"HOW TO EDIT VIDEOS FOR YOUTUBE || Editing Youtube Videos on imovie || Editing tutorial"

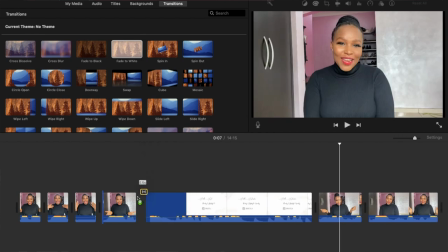The transition I use most often for my intro is this fade to white,
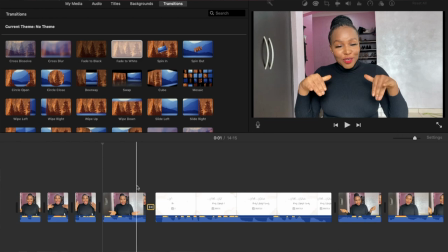and I put it just before my intro because I like the way it fades it from my stuff to white,
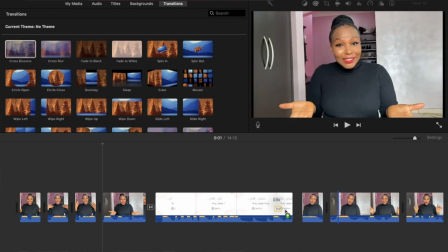you see. And here I put, after the intro, I like to put fade to black, so this one melts into the main video and you see it like this.
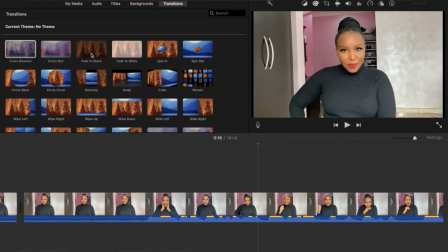Once I've done that, what I do next, I try to see all these things, I need to cut them off, but I'll do that later. So there's something I used to add at the beginning of my intro. If you watch my videos, it's like a green screen, but it has this camera record something something, you know.
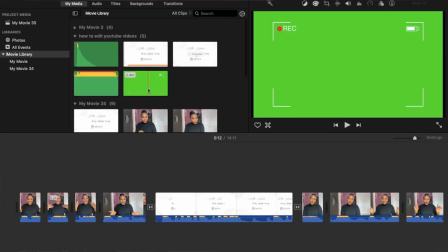I'll show you what that is, and this is how it is, and I got it from YouTube. So you just need to go to YouTube in the search box, record green screen, and you're going to see that.
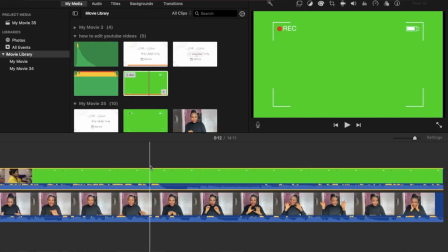So I'll just come here and split this up. So we have the green screen, and this is how the green screen looks.
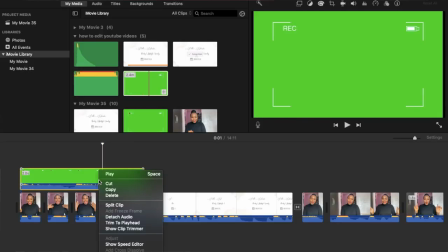I like to use my record green screen for just the introduction part of the video. So I'd like to take off the audio because it has an audio sound to it and I don't like it. So I'll take that off. I'll blend it into the video. So see how I blend it. You see this very important tool.
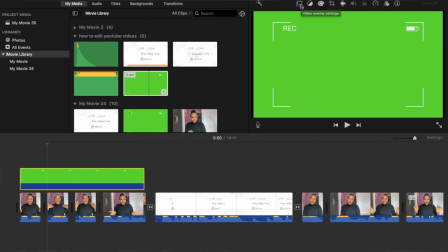So we're going to come now to these tools. I'll tell you what each of these things are used for and the ones I use most often. So this one is used for this kind of stuff. Like if you have a green screen like this and you want to blend it into your video,
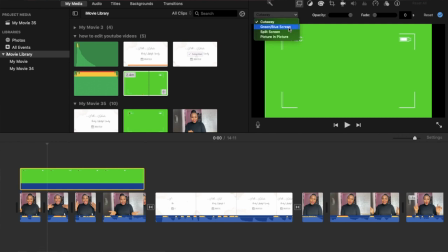you just do green slash blue screen and you see it's going to blend into your video.
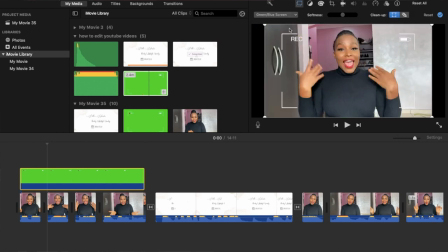So that is what this one is for. What I like to do is I just like to split it. I don't know, I feel it's better that way. I like to split it to the size of the clip it's occupying, so I just feel it's better that way, you know. See, yeah, I like to split it like that. This one is for cutaway. For instance, if you want to cut something off, or some split screen, if you want to have like two screens,
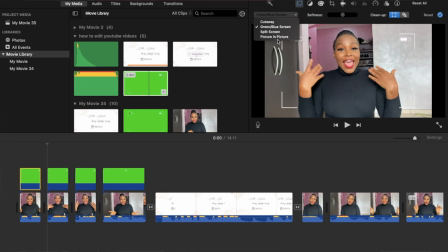the same picture in picture, if you're like importing a picture and you want to place it on the video, you have to use this picture in picture. So what I mostly use here is this auto white balance. Sometimes if my video is not very bright, I like to use the auto white balance, and what it does is it gives your video a very white.
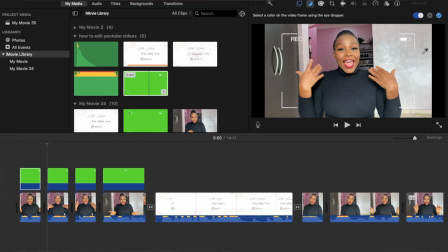You can see how it brightens this video, right? So you just keep clicking, you see different shade and tones, you choose the one that is best for your color. So that's what I do for that video. I use the auto white balance to make my video more popping and brighter.
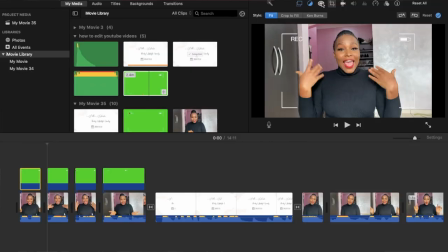The one I use most often is this one. You can color correct your video. For instance, you want to add more saturation, you click that. You want to add a little bit more brightness, you click that. Sometimes I don't even do much. I don't really do anything to all these things because sometimes my video come out very well.
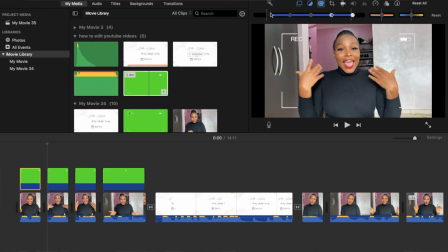So this is like what I might do maybe. Sometimes my video come out very well, like when I shoot them, the lighting is good, everything is just perfect.
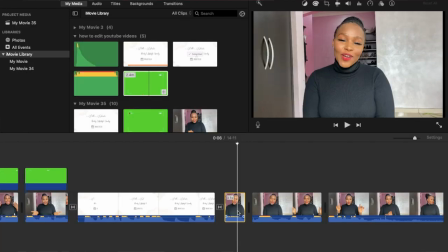So with that, I don't really need to add any color correction. If I want to make this clip pop more, since it's just coming from this transition,
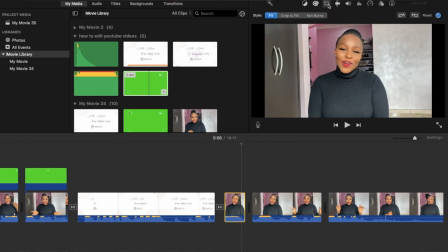I need it to pop more. What I do is I'll click on it and I'll go on this crop. This is called crop, and I'll click on this crop to fill. Then I will crop it here so it pops out more on my face.
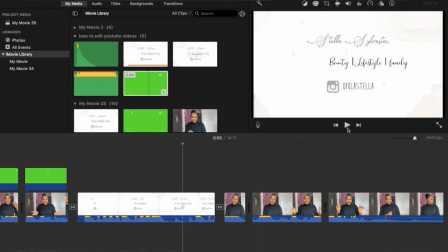So this is how it's going to be, and you see it just pops you out more. So you see how it is, like I just popped out and this other one is still normal. I didn't apply the effect to this other one, so that's why it out and came back in. So that's just the effect I was trying to go with that. So once I do that, I still like to like play around with my let it play.
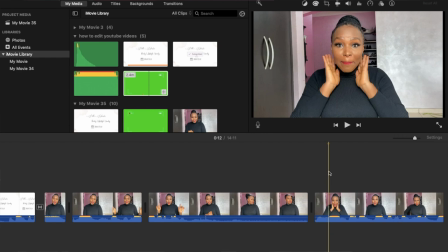Then I can come here, and once I want to emphasize on something, just as you can see my face here looking like, I like to still do the same.
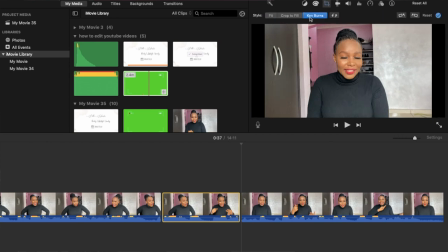And another one I use very often is the can burn. It tends to give you this dramatic feel, and we go here and you see where it starts. It's going to start there and where you want it to end.